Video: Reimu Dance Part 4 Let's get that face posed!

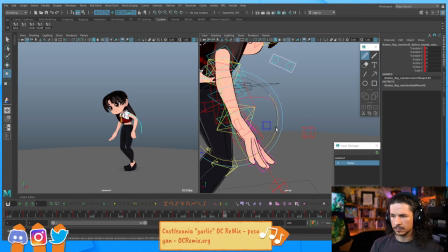Maybe push that line of action in the arm. Just a little bit right there.
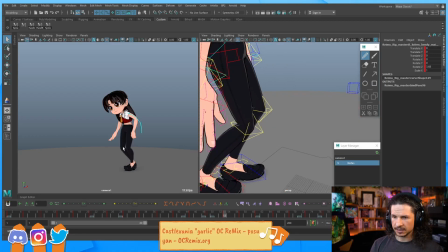And then the fingers, the silhouette wise, are not working too well right now.
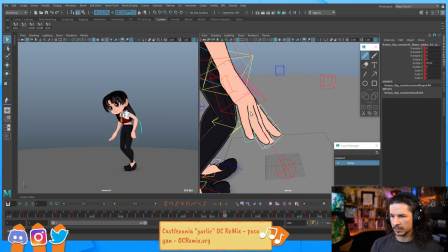So I'm going to just try to push that silhouette a little bit more.
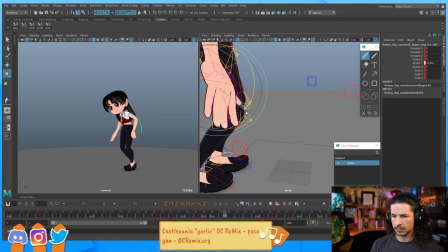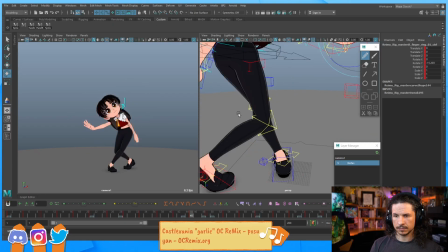Something like that. Okay.
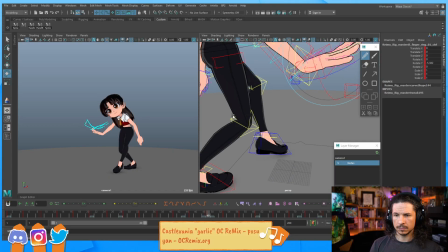Now, as she goes through, got that. The arm pose right here is not working too well.
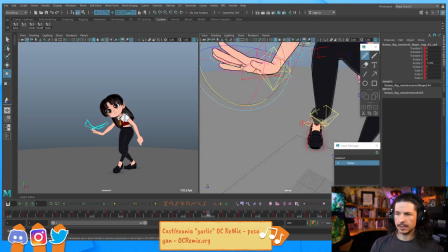Right there. I need to push the benbows.
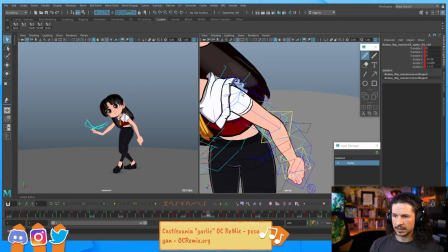So we did a benbow pass earlier last week, and I just forgot a few poses, basically.
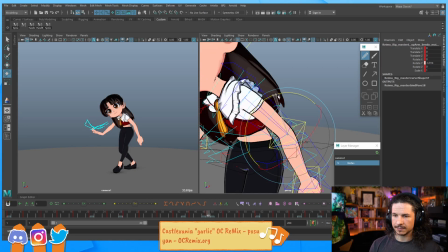Which is not necessarily a bad thing, but it is always nice to double check.
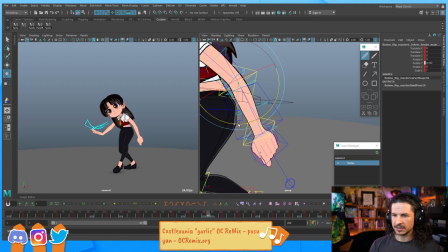It kind of feels weird when some of the poses aren't quite as polished as the others. So just going to round that arm out a little bit. Makes it just a little bit more appealing.
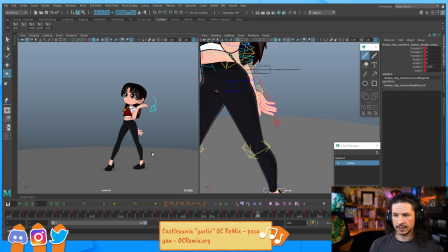Okay, now here,
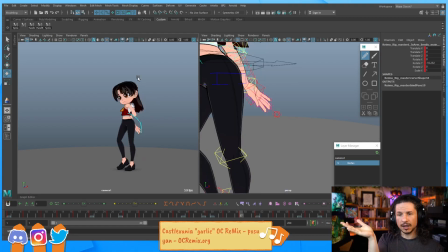there's this moment here where that hand just kind of and then locks and then like flips backwards here,
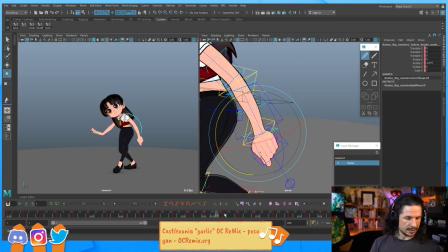which is not necessarily a bad thing, but it kind of feels a little strange.
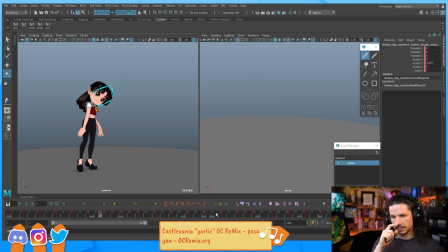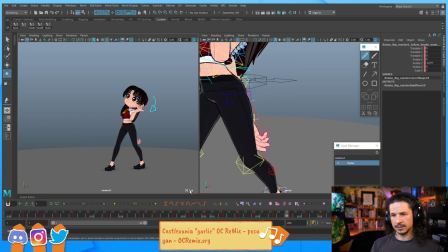So I want to try and exaggerate that motion a little bit more.
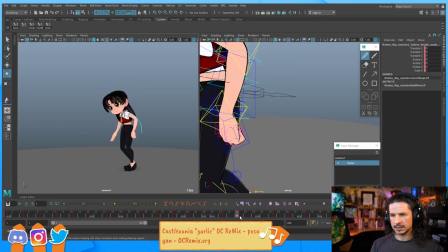Maybe, let's see, how do I want to do that?
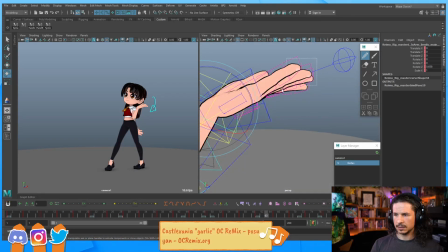I could curl the fingers in here a little bit. Just gonna do a quick test. Make sure I'm on the right frame. So it comes through and then overshoots. Nah, don't like it. The reason I don't like that is I want this quick little flick of the wrist.
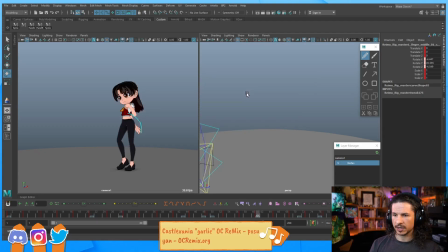If anything, I would want to overshoot this a little bit more here, and then the fingers relax there. So we get that overlapping feeling.
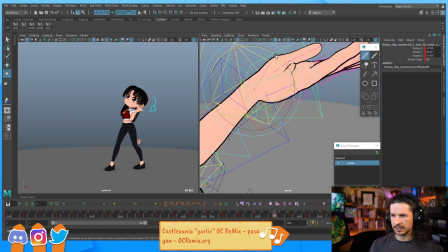I think potentially what I can also do here is just try to rotate the wrist a little bit. So we feel that hand starting to rotate into the next pose there, and it keeps it from freezing.
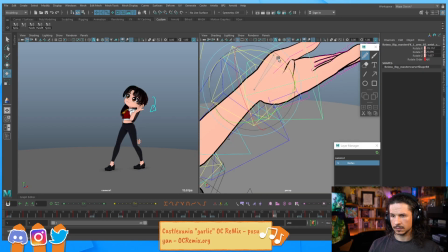Yeah, something like that. And maybe just a tiny bit of rotation in the upper arm here.
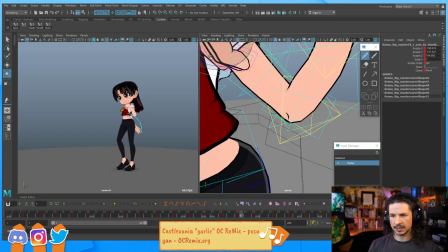So we feel that kind of continuing through.
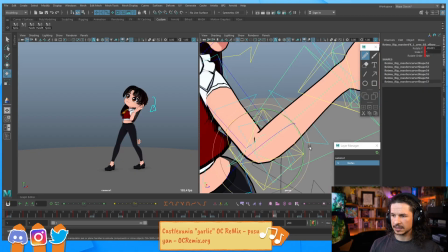I wonder if maybe I can extend this a little lower silhouette-wise. Yeah, that feels a little better too. It keeps the hand away from the face. We were losing all the detail in the fingers right there.
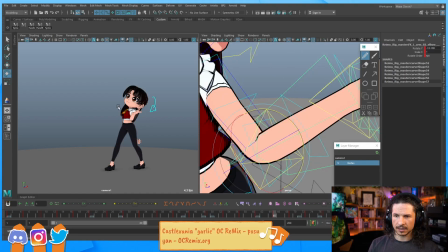So by doing this, we exaggerate the arc of the hand going around, which is not a bad thing. And we get a better silhouette.
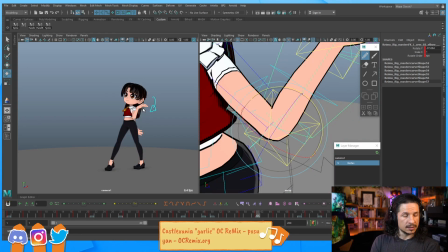So, not bad. Let's see, do you watch your animation on timeline to make the notes with blue pencil? You mean, let's see, do you watch your animation on time?
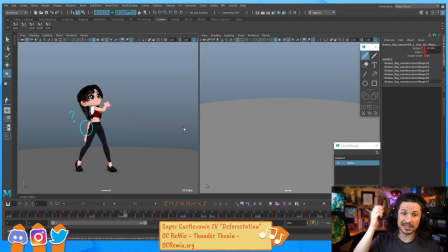Yeah, so for the notes here, I was just like hitting play right here because this rig is fast enough that I don't have to
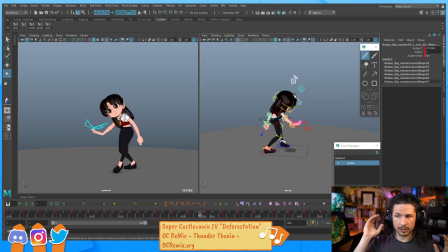play blast it. For most shots, I will play blast it just to be sure that my speed is correct.